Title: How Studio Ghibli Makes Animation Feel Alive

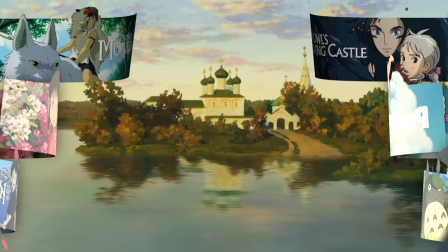(0:06)
There's a lot to love about a Hayao Miyazaki film, and we all have our handful of favorites since choosing just one is too difficult.
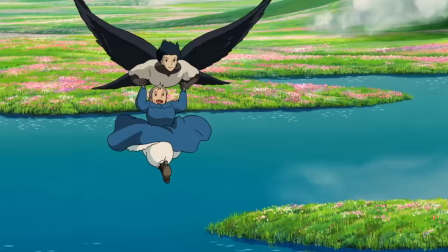(0:15)
Because throwing on any Miyazaki film means immediately being swept away by the romance,
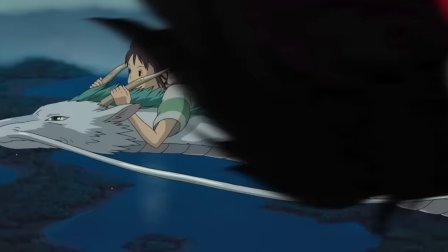(0:20)
the adventure, the friendships,
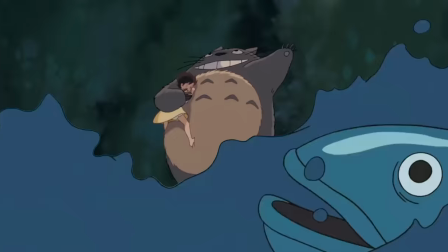(0:24)
the instantly iconic, endlessly imaginative creatures, or the wonderfully charismatic characters.
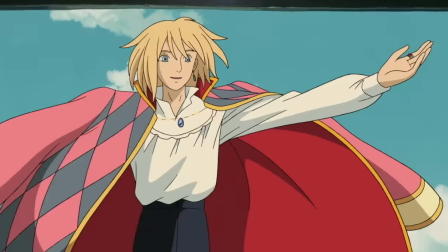(0:30)
But what binds all these things we love together and what fills these worlds with life are the
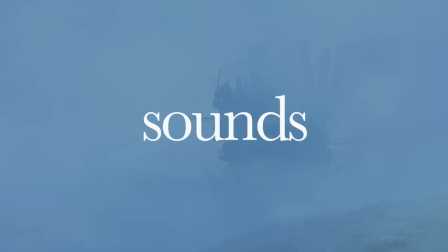(0:36)
spaces that these creatures and characters inhabit and the sounds that define those spaces.
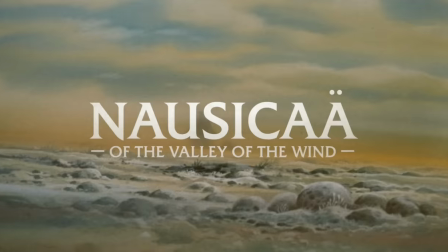(0:43)
Each film from its opening frame establishes its own unique sound identity,
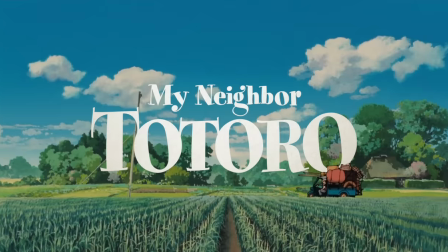(0:51)
a signature aural personality that develops throughout.
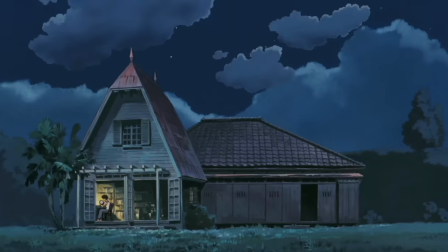(0:58)
My Neighbor Totoro is Miyazaki's work at its most serene. It feels airy and whimsical in this lush, arboreous setting,
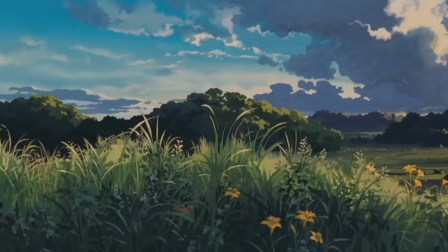(1:07)
filled with these grubs and bugs and birds that are all brought right to the front of the mix.
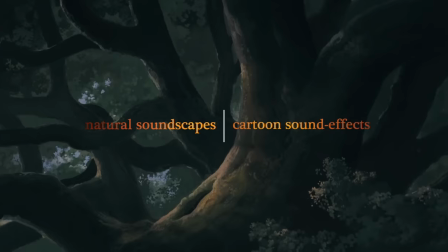(1:13)
Nature takes priority here. But you have those natural soundscapes then juxtaposed against the more fantastical, almost Looney Tunes-esque sound effects for Totoro and the other forest sprites.
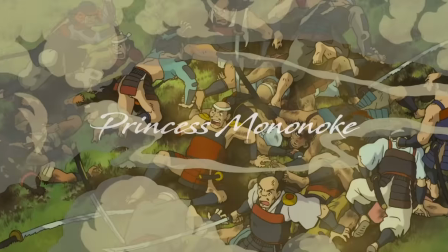(1:28)
Princess Mononoke, on the other hand, uses nature as a backdrop to brutality.
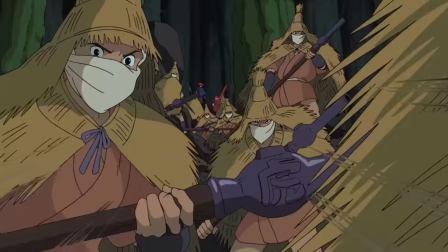(1:37)
This is a world of blood and fire, speed, and violent displays of strength.
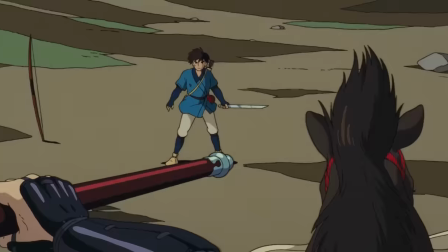(1:48)
Every action feels abrupt, dynamic, and vicious.
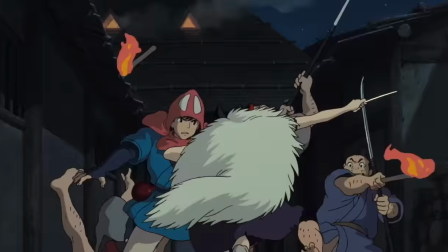(1:55)
Sound is what gives power and momentum to these images, charging them with aggressive energy.
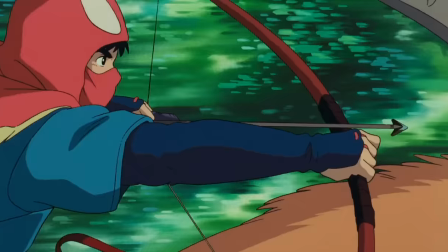(2:01)
Ashitake's arrows don't just fly from his bow, they screech through the air with enough force to split a man in half.
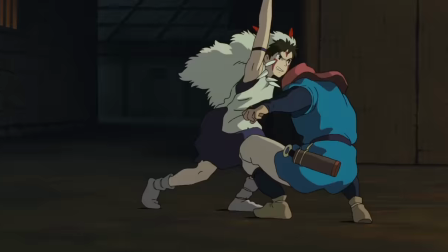(2:08)
Sword swipes are swift and dangerous. Explosions are beefier.
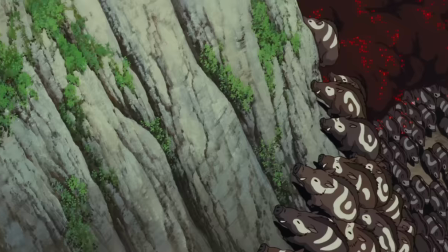(2:15)
They hit you like a brick in the chest before echoing out into the distance,
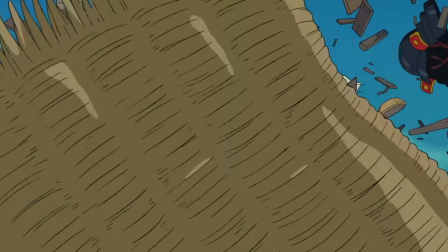(2:19)
illustrating how the destruction that happens here has consequences that ripple through the natural world.
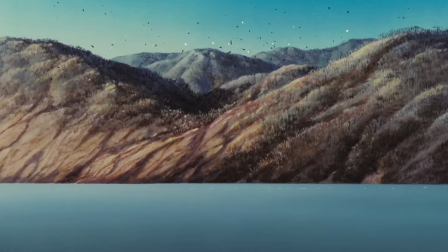(2:28)
While Totoro lightly juxtaposes natural ambience with playful, cartoony sound effects,
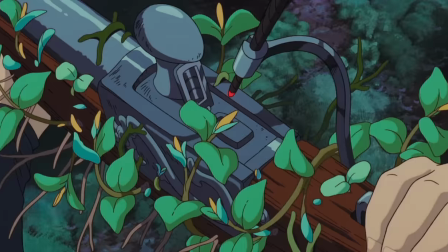(2:33)
Mononoke counters serenity with raucous conflict, the eternal clash between nature and industry.
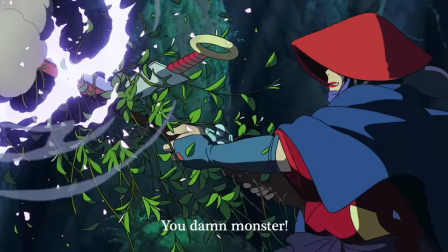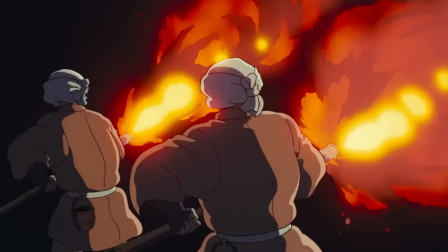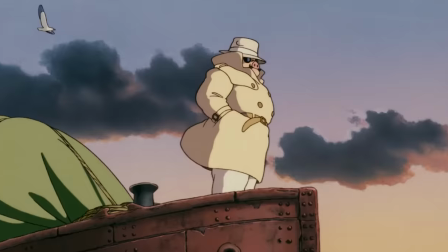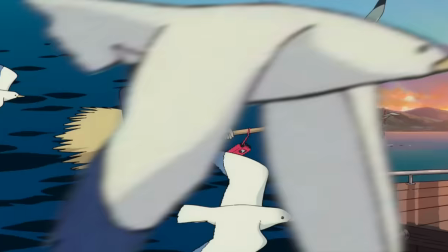(2:56)
Sound can do so many things. It's one of the most powerful tools in a filmmaker's arsenal.
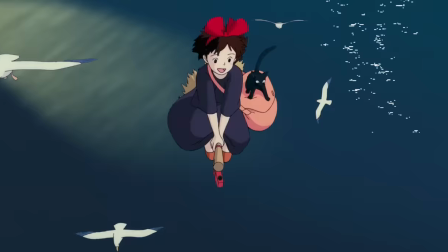(3:02)
We can use it to communicate tone,
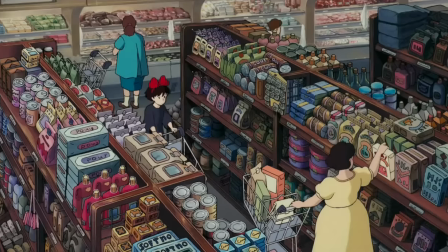(3:05)
build atmosphere, and maintain the illusion of movement by tricking you into thinking you're seeing more than you actually are.
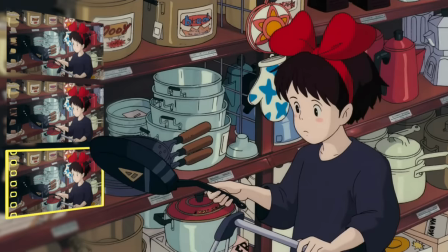(3:15)
You see, Miyazaki typically animates on twos or threes, meaning you're only seeing a new drawing after every second or third frame in the reel.
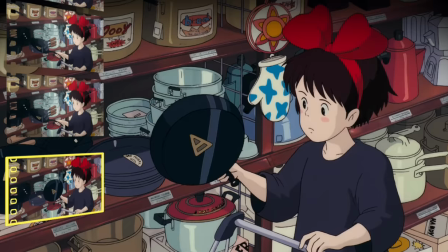(3:24)
Now on paper that may seem like the animation would appear choppy or disjointed,
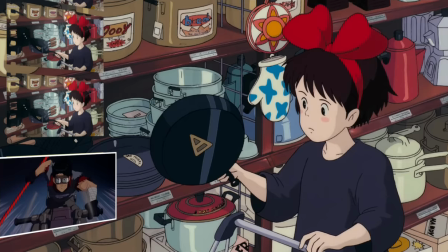(3:28)
and certainly not as smooth as something animated on ones like Akira, but a The constant bed of sound is what helps keep those static frames alive.
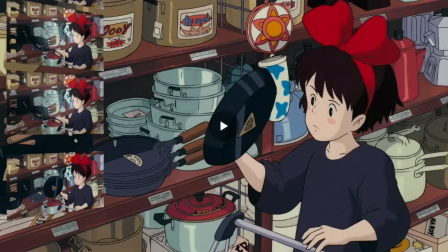(3:36)
And like I said, it tricks your brain into thinking you're seeing more than you actually are by filling in those gaps.
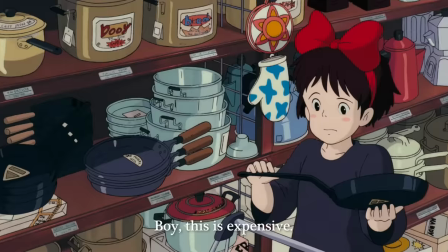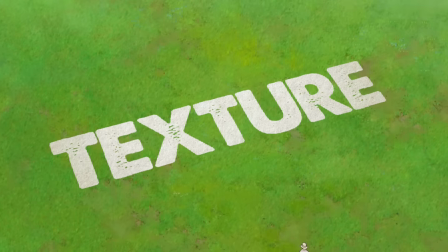(3:46)
Sound is what gives animation its texture. It's the depth of a two-dimensional image. When you can feel the crunchiness of that grass, the weight of that plane, you're not just watching the world, you're living it.
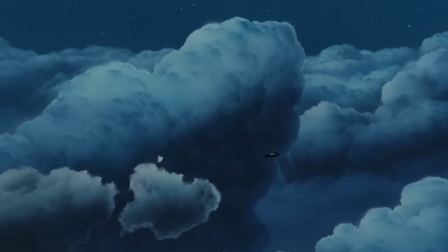(3:59)
Although if you've only ever experienced the English dub versions of some of Miyazaki's older films a lot of that texture has been obscured for you.
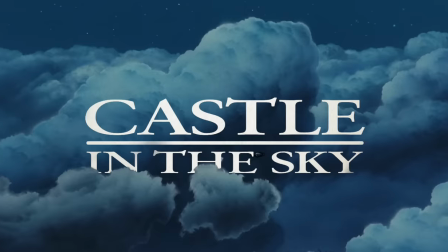(4:07)
I'll give you an example. Let's look at a scene from Castle in the Sky.
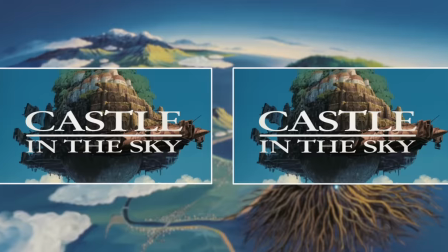(4:12)
I'll show you two different versions and you decide which gives you more information about the conflict happening below.
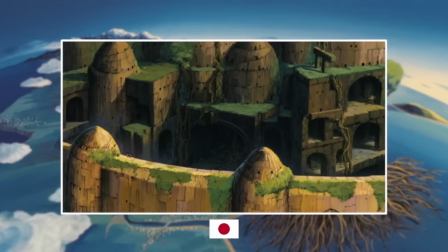(4:18)
First, the original.
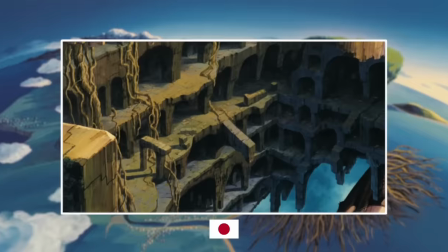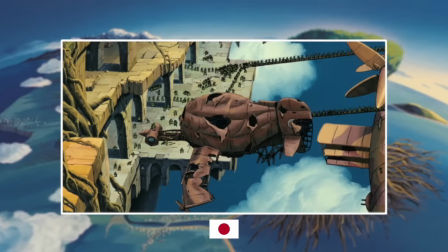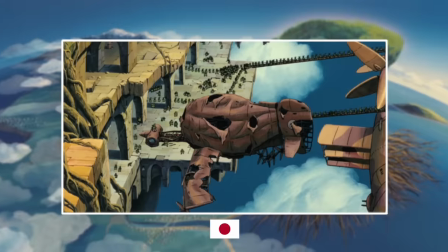(4:30)
Now let's take a look at the English dubbed version distributed by Disney.
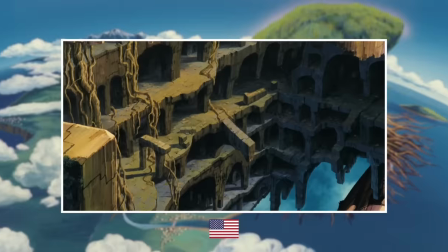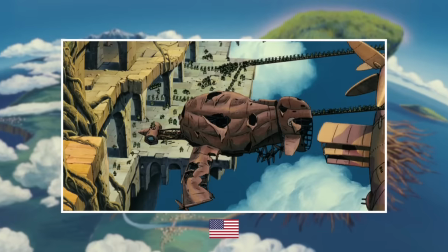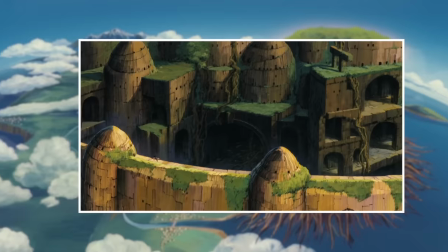(4:46)
Quite different, right? It isn't just the addition of music, it's the omission of everything that contextualizes what we're looking at.
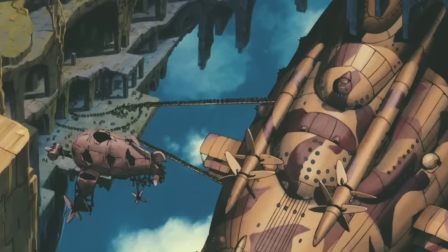(4:53)
The wind, the screams, the gunfire, every bit of information given.
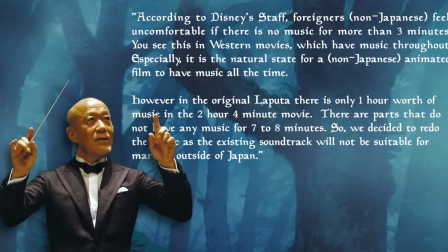(4:58)
Joe Hisaishi, who's the composer for all of Miyazaki's films, said that during the North American distribution process for Castle in the Sky,
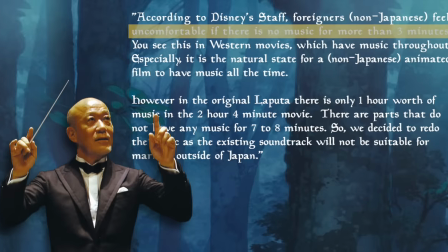(5:05)
Disney staffers told him that Western audiences start to feel uncomfortable if there's no music for more than three minutes.
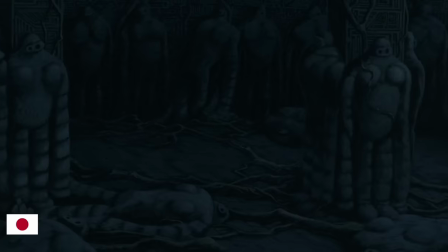(5:11)
So he'd have to extend his original 60-minute score for the two-hour film into a 90-minute score. So those long 7-8 minute stretches of silence or atmospheric soundscapes were either buried under additional music or outright removed.
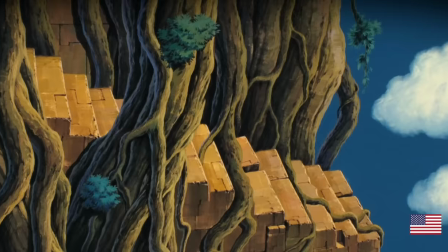(5:25)
Luckily, Miyazaki put a stop to these changes with his more recent work, but if you grew up watching those English-dub Ghibli films,
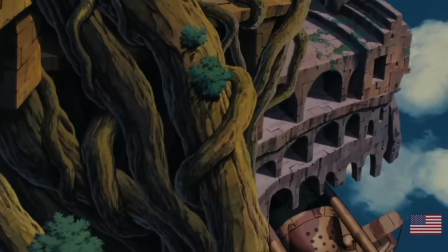(5:31)
there were probably a lot of atmospheric subtleties and aural world building you missed out on. So I'd encourage you to go back and revisit them in their original presentation.
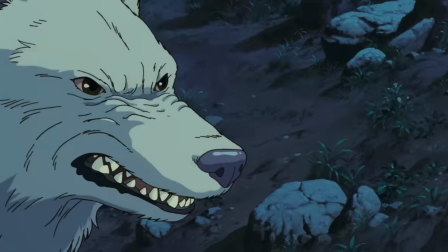(5:39)
You might get something new out of the experience. Plus, the voice acting is just a lot cooler.
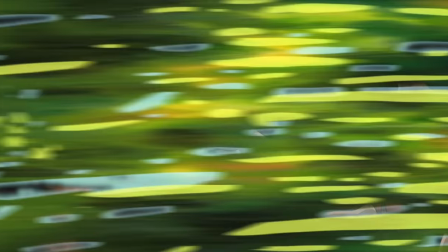(5:47)
Sound design is a language, and it's one that doesn't need to be translated, localized, or substituted.
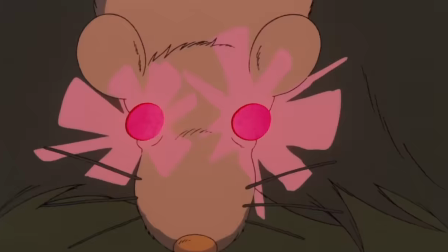(5:54)
And it's unfortunate that many filmmakers working on animation typically don't have a lot of confidence in its storytelling potential.
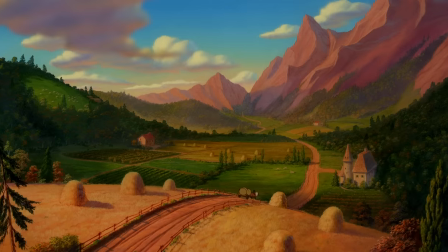(6:00)
You see this far too often in a lot of Disney features. There isn't much ambient material in those films, because atmospheric foley work is usually de-emphasized in favor of the music.
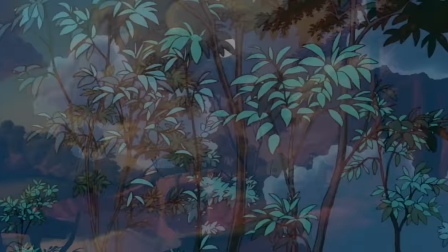(6:10)
You hear music in every frame of these films and they never get a chance to breathe. Joe Hisaishi's score is too good to be used arbitrarily.
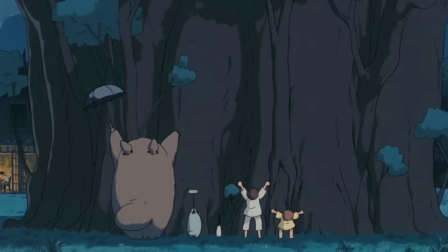(6:19)
You don't get numb to it because it's not invading every second of the film. It's used sparingly and purposefully and that's why that music is so powerful when it shows up and so memorable when it goes.
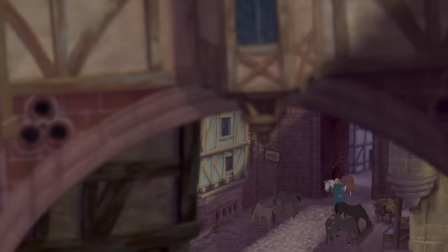(6:29)
The wall-to-wall score in Disney films, as beautifully composed as it may be,
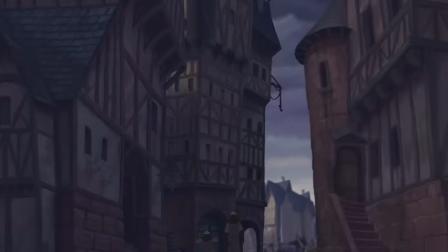(6:34)
is generally used as a band-aid to cover up empty soundscapes or very sparsely populated environments.
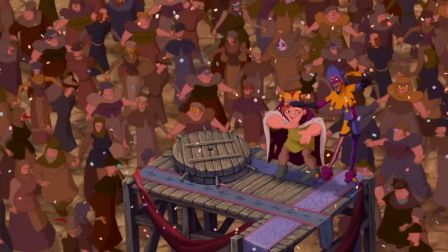(6:41)
So in films like Hunchback of Notre Dame you either get completely barren exteriors or these massive CG
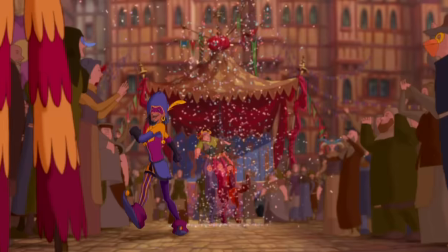(6:47)
crowd shots with hordes of unsettling expressionless robots with looped animation cycles.
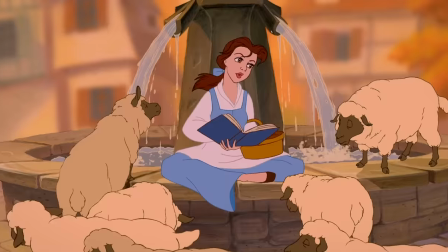(6:53)
It's a cheap and efficient way to sell a bustling city and it gets the job done but it doesn't hold up to much scrutiny.
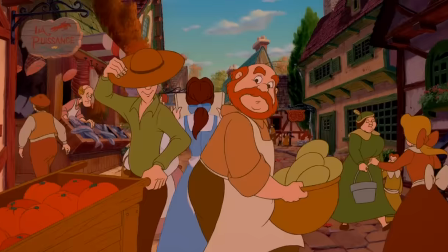(7:00)
Disney has some of the best-looking foreground animation in the industry. There's no denying that.
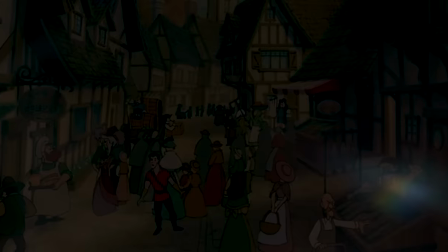(7:05)
Which is why it's such a shame that their backgrounds leave a little more than a lot to be desired.
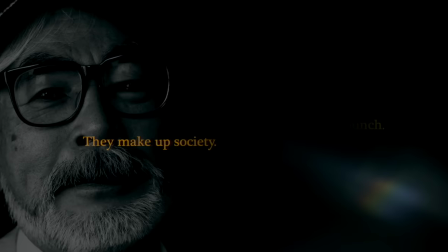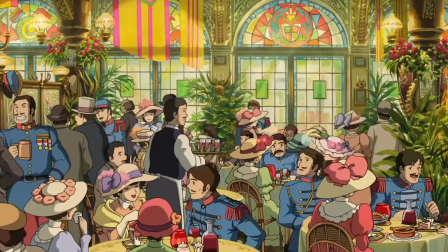(7:25)
Miyazaki never treats his backgrounds like a background. We see dozens of expressive, fully realized characters on screen.
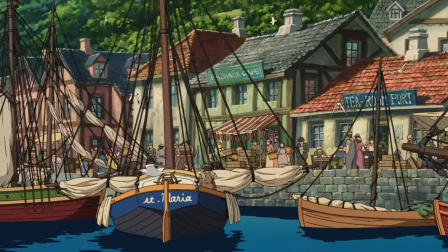(7:32)
Some for only seconds at a time, but they all have spirit and personality, and the entire frame has direction because of it.
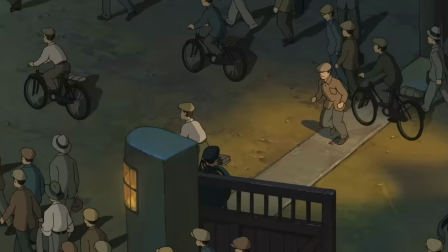(7:39)
They aren't just pencil markings on a page. These communities feel like places our characters inhabit, rather than wallpaper for them to stand in front of.
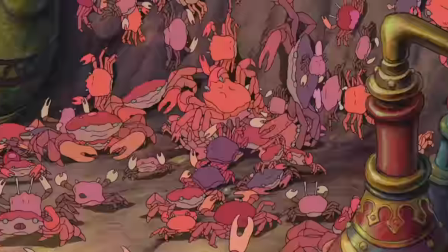(7:48)
Hundreds of meticulously animated tiny movements with hundreds of accompanying tiny sounds.
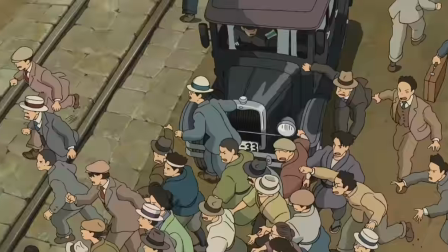(7:56)
A beautiful tapestry of space and sound and motion all weaved together to create life.
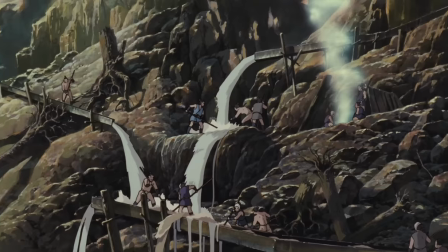(8:05)
Sound is information, so a lot can be learned about a place by how it sounds.
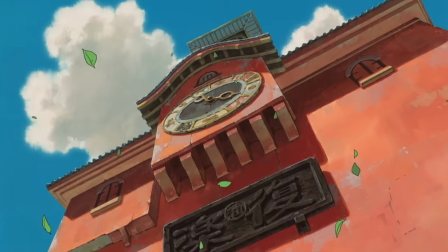(8:09)
And if the audience is given a chance to listen, it can be a fantastic narrative communication tool.
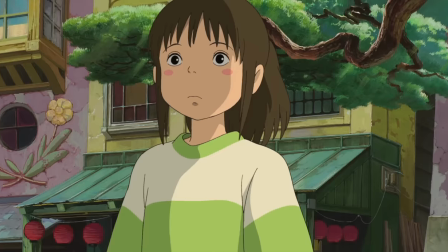(8:15)
Spirited Away has some of my favorite examples of world-building through sound.